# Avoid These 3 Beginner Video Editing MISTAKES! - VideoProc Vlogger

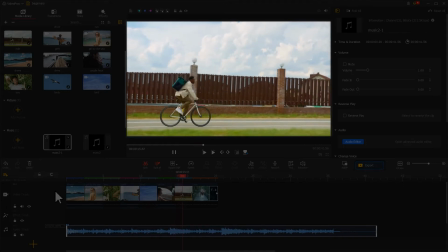250s
We have a huge feeling that the visual and the sound are separate.
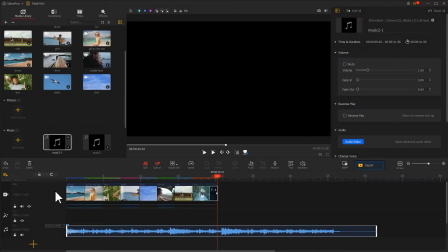255s
The music now becomes a favor of the video. That's not what we want.
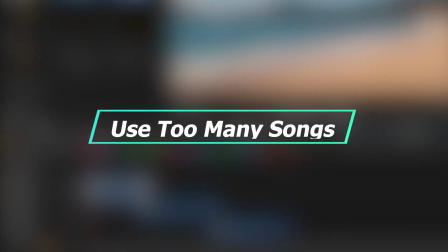262s
Case number two is we use too many songs in one video. Have you ever been there?
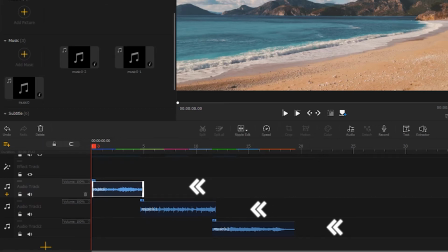270s
Add different songs for a short piece of video, but get a weird outcome look like this.
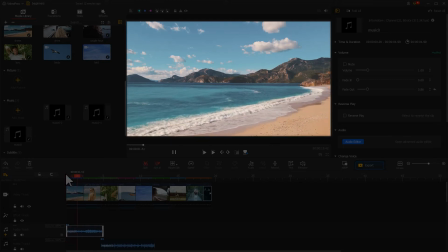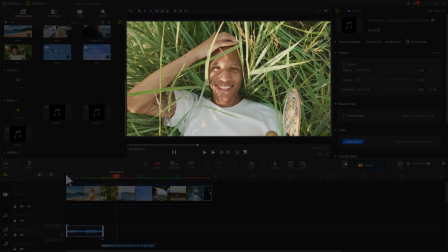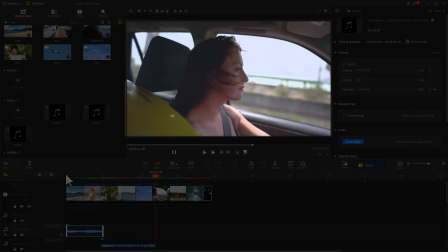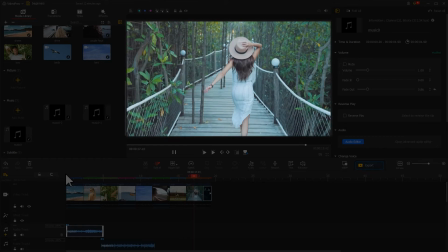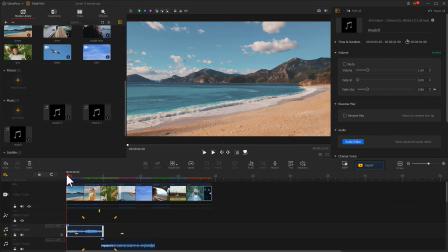297s
Bear in mind, the change of music should follow the visual. Suppose there isn't change in video's tone or style, or related skills to use music tastefully. The changes in background music might make audiences feel weird or redundant.
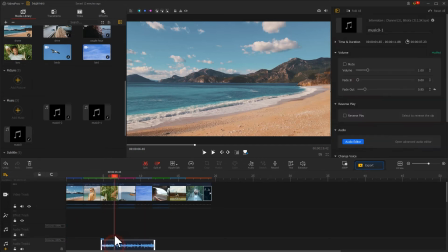316s
In this case, less is more. Removing some unnecessary sounds is good for our edits.
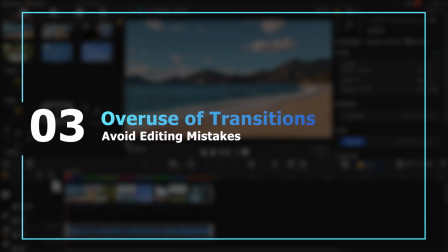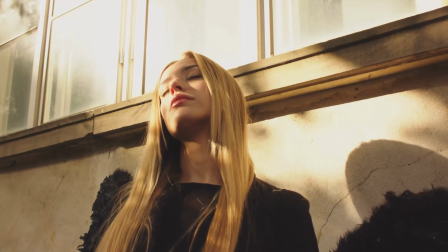329s
Many beginners love to add a lot of transitions between clips for giving the video a professional looking.
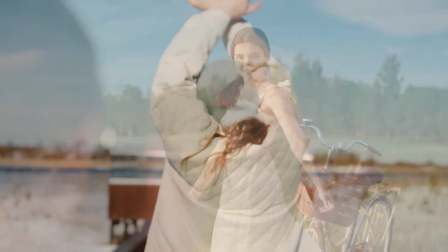337s
However, too many transitions often make our video looks amateurish and distracting.
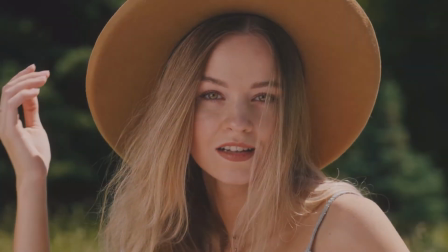344s
They will make our audience hard to focus on the major content.
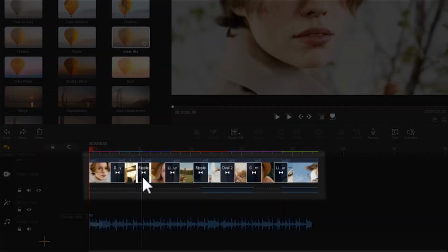350s
In most cases, transitions can help us sprite two clips from different scenes smoothly. The point is, we should be careful about the quantity and quality of the transitions.
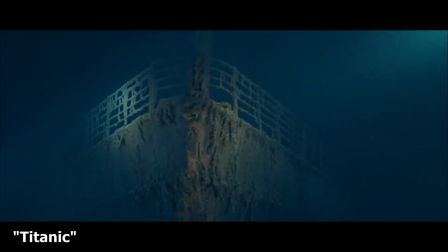364s
We can see the use of advanced transitions in many good films and creations online.
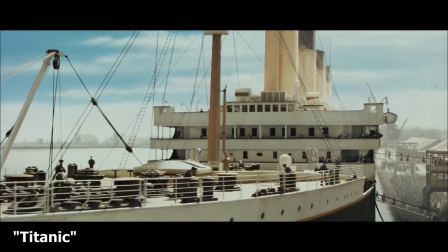371s
These transitions happen more naturally and won't be disturbing. Some can even amaze audiences.
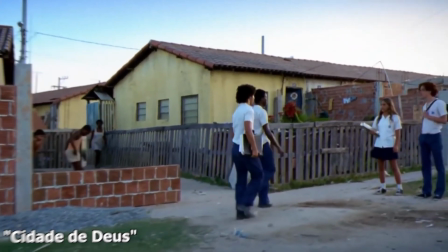378s
We've shared many tutorials about the use of transitions. You can find them on our Ethical Tips and Technique playlist.
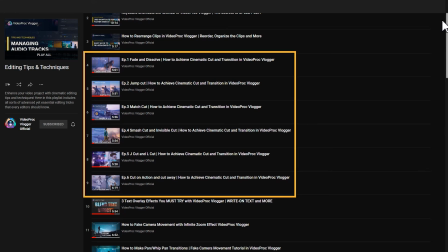386s
They can help you to avoid the overuse of transitions.
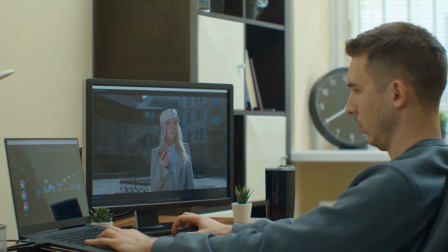392s
Alright, hopefully, after watching this tutorial,
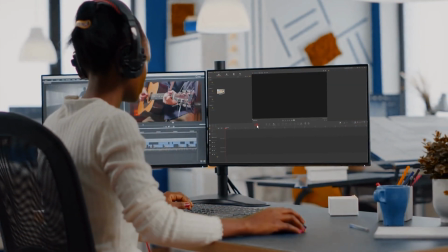396s
you've already mastered how to avoid the three major video editing mistakes so that we can make good video edits.
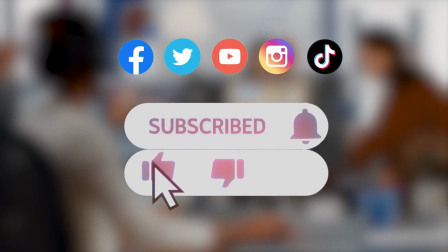403s
Don't forget to click the subscribe button to subscribe if you haven't yet.
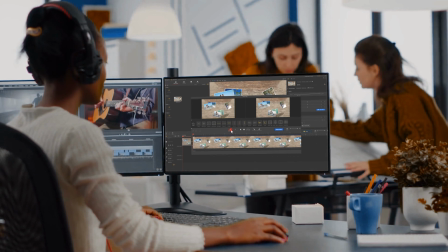408s
We'll see you in our next tips. Enjoy, bye!